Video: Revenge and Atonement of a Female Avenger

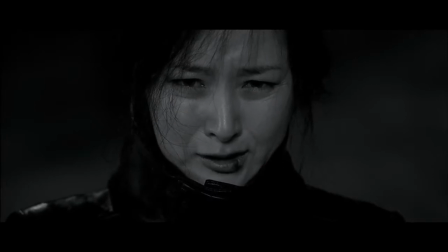260s
Instead, she calls together all the family members of Mr. Baek's victims and lets them brutally kill him. At this point, Keum-ja makes a shift from being the executor of her revenge plan to being a spectator.
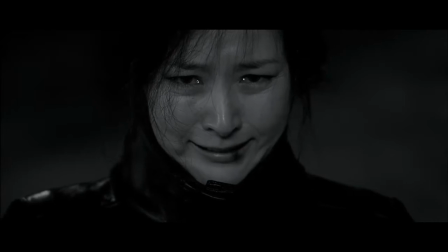273s
After they have buried Mr. Baek's slaughtered body, Keum-ja shoots him in the face only as a symbolic gesture of closure since he is already dead. Again, we see an extreme close-up of Keum-ja's conflicted emotions as she
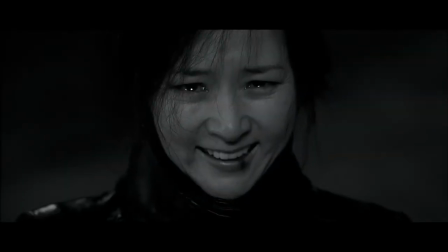288s
celebrates her revenge but seems to mourn for her failure to atone for her sins.
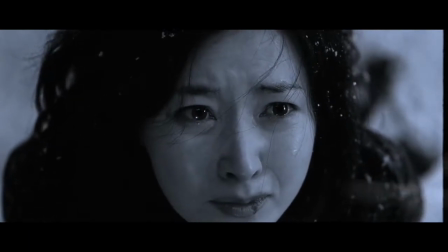296s
In the final scene of the film, we see yet another extreme close-up of Keum-ja's face as she looks up to the white snow symbolizing atonement.
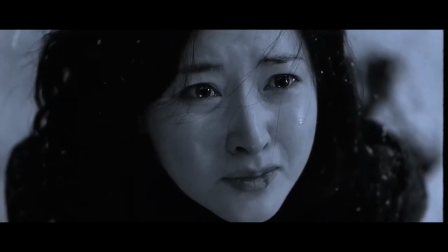305s
The act of vengeance has been completed. Mr. Baek has been punished for his horrid deeds.
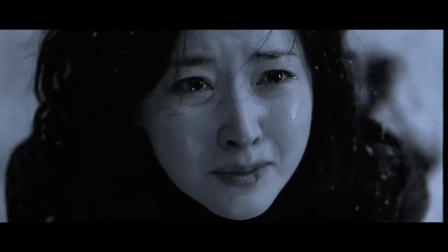310s
However, Keum-ja seems to want more.
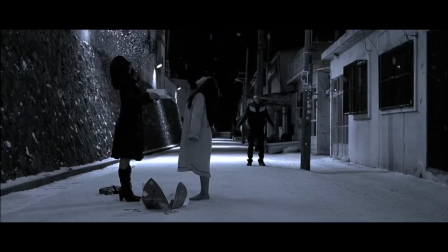313s
The failure to be atoned for her sins leaves the film with the question of whether Kumja is satisfied with her vengeance.
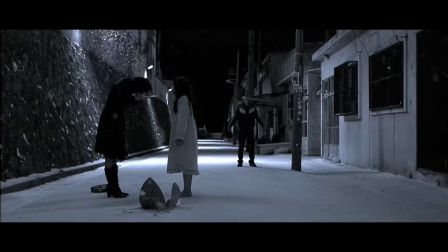320s
She has completed what she was so compelled to do, and yet we see signs of mixed feelings in Kumja's expression.
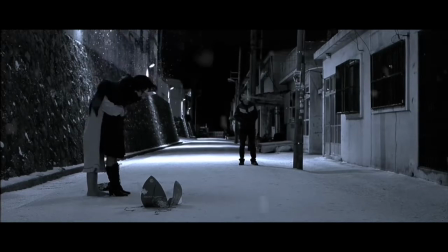329s
Finally, Park subtly drains the color of the entire film as Kumja's revenge plot progresses.
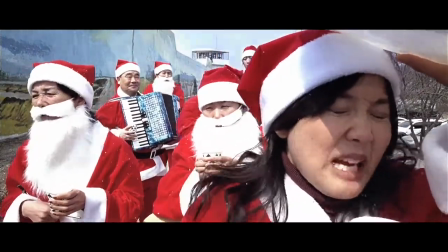336s
If you haven't noticed, the film starts with vibrant colors including the color red,
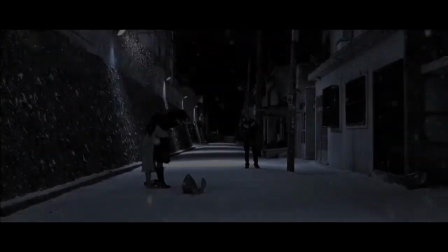341s
which represents Kumja's burning passion for revenge against Mr. Baek. However, by the end of the film, there is a complete lack of color,
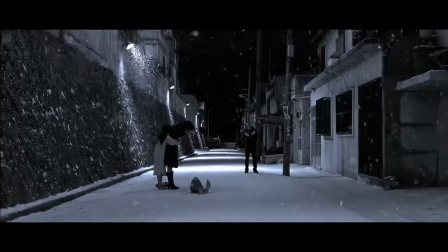349s
and this can be associated with the waning desire for revenge as Kumja's desire for atonement takes over.
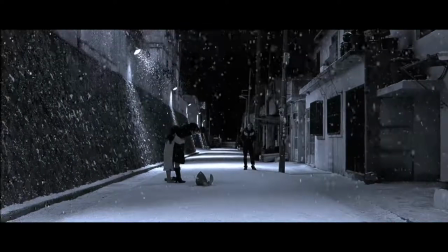356s
Applying this change in color throughout the entire film allows the audience to follow the change in Kumja's desires and emotions as the film progresses.